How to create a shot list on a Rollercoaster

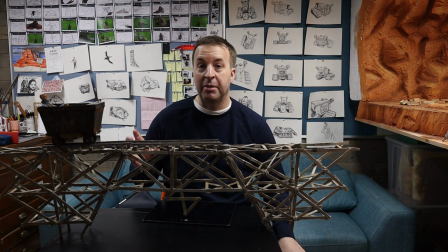Now because I'm creating an animatic and I need the
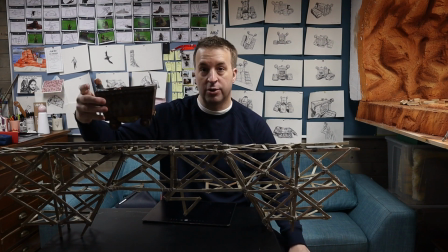minecart itself to move along there, I need to photograph and draw each sequence, each component as a sort of solid whole.
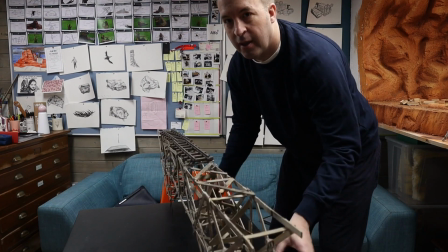So let's turn that table around. There we go, that's a nice view.
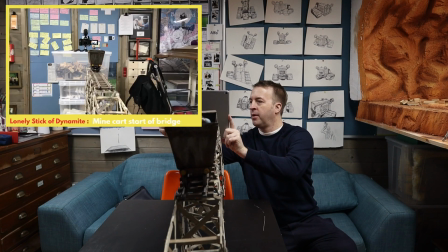So I'm going to take several shots of them coming out of the tunnel. And I want to cover myself really, I want to give myself some options.
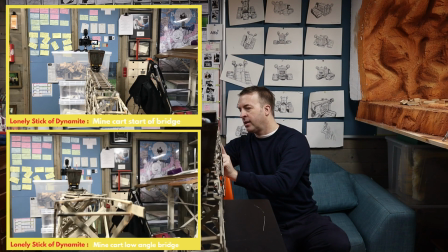So I'm going to go really low, show the track, and then I'll come up higher, see them from above.
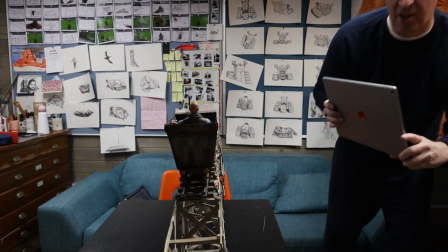And then also while I'm here, I'm going to shoot from the side. That's key image.
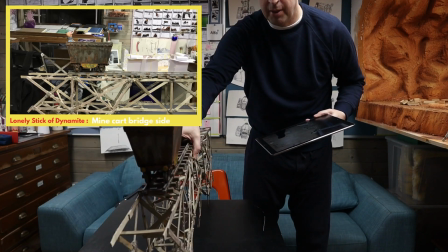I want to shoot each element clean. And what I mean by clean, it's just on its own.
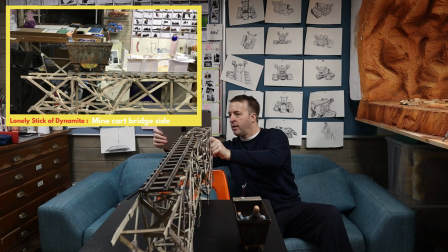So I'm repeating the process, coming down low, and that's of the bridge, a bit higher,
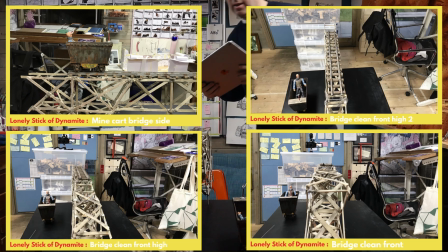And higher still. And then move the bridge over.
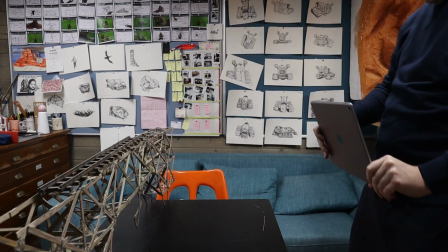Drop down from the side.
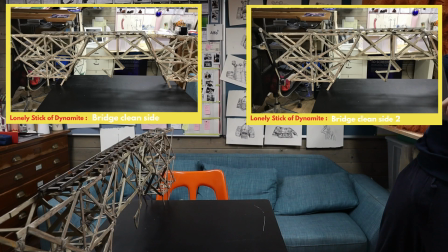I'm trying to get the whole bridge in.
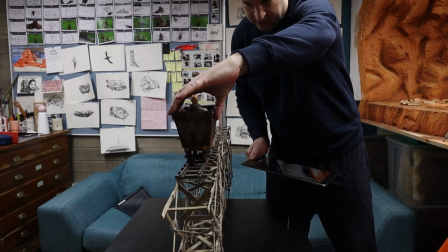So now I can put the minecart back on the bridge and I can shoot that from the different angles I need.
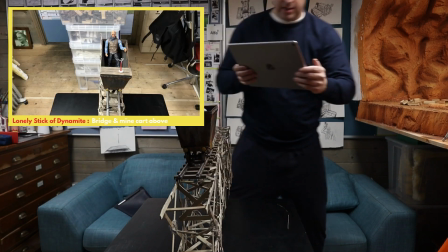So I've got it from above and the side and from below.
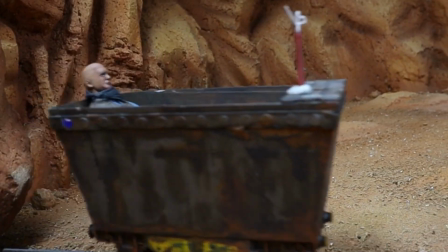Okay, so that's that first section completed. We're going to be seeing them coming out, but we also want to see their point of view as well.
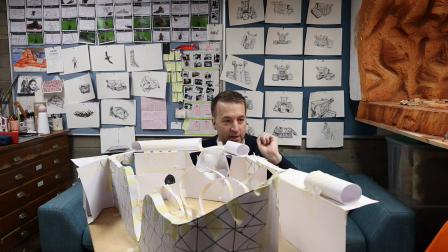So I know I'm doing mental note, bing, so I want to be looking through there.
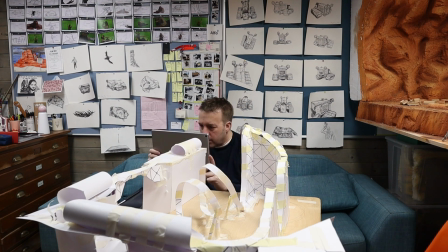Oh, that's quite cool. We want to kind of keep it to that. It's quite blurry. Let's swap cameras actually. Oh, that's better. Stick my lens right in there. Oh, that's pretty cool.
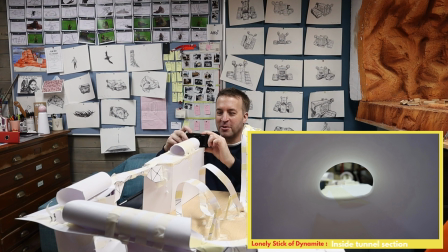It's giving you like a real claustrophobic angle. Okay.
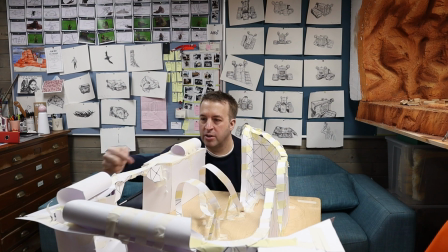I know I've got some reference shots of the bridge ahead, so now I'm covered with that.
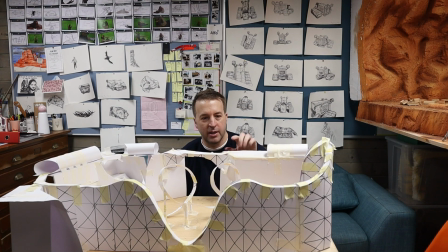We're going to follow them as they come out there, and then they're going to see for the first time. This tunnel actually will probably be a lot closer to that bridge. This is a bit dead here. I don't want this to be the reveal. I want it here.
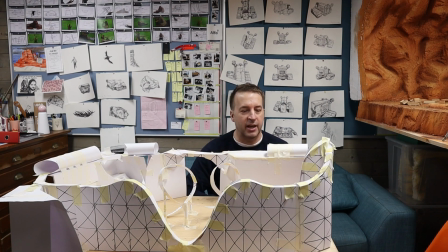I want them right on the bridge. That's the more dramatic element. So I'm going to move that tunnel. If I put it there, I think that'll be a lot more dramatic. Yeah, that's better.
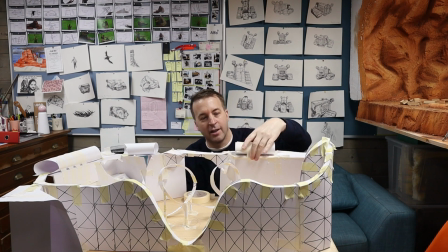Just do this loosely because I may change my mind. As I often do. You can see me down there. Coming out of the tunnel, and they're going to be looking at the bridge. So I've got the bridge. Do I need a shot there? Probably need a reverse there.
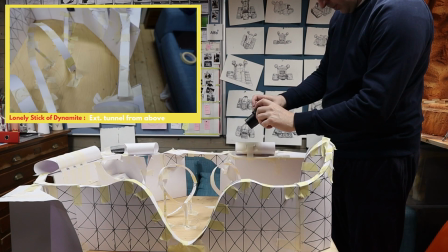Let's have a look there. As they come out of there, that'd be nice. This is the story, this is the love story of Stick of Dynamite and the match.
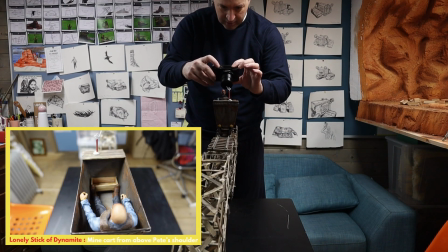So it's their point of view. So I'm going to go in close. It's a nice thing to shoot.
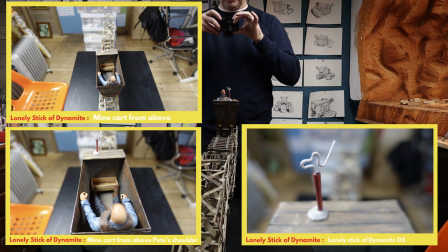But then I also want to show how tiny the minecart is compared to the bridge. So maybe I want to come up higher into there.
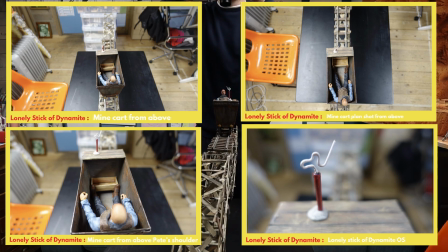Maybe even right from above. So then I want that without the minecart.
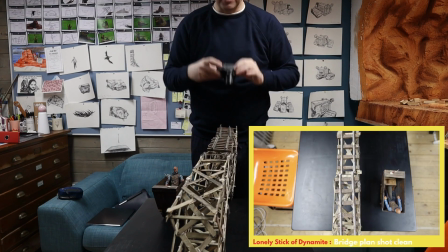That's probably all I need actually, just that reference from above.
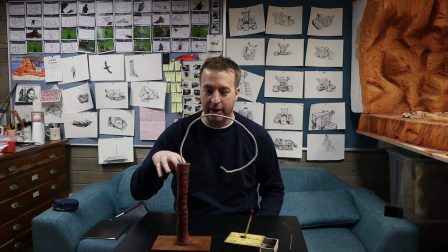So I've just come out of the tunnel and I want to be showing, it's all from the Dynamite and the match's point of view,
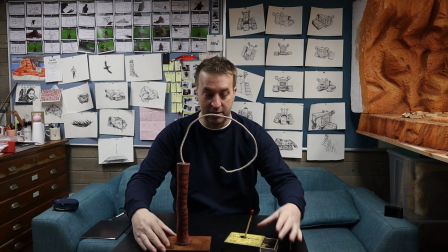and I don't want to show the audience, I want to show what they're seeing first. So they'll be travelling out, imagine they're travelling out of the mine, so they're on the front of the minecart, so I want to be taking images, how they react to what they're about to see.
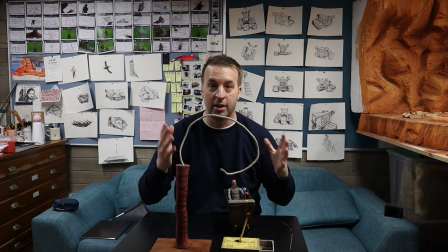It's this, I want to build up the anticipation for this big reveal of the roller coaster ride.
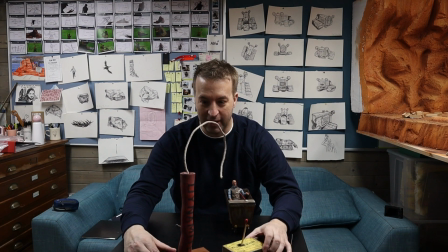So they'll come out of the tunnel and then they're going to look and they're going to see this giant roller coaster in front of them.
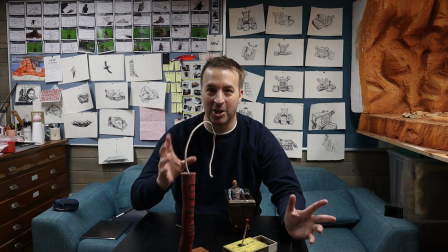But I want to build up the anticipation, so I can show that, I can show the emotions through the Stick of Dynamite's fuse.
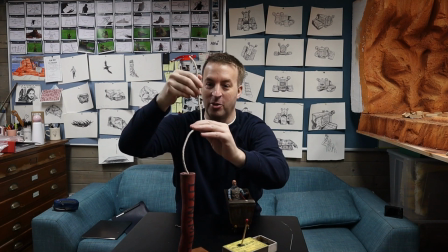I don't know what he'll do.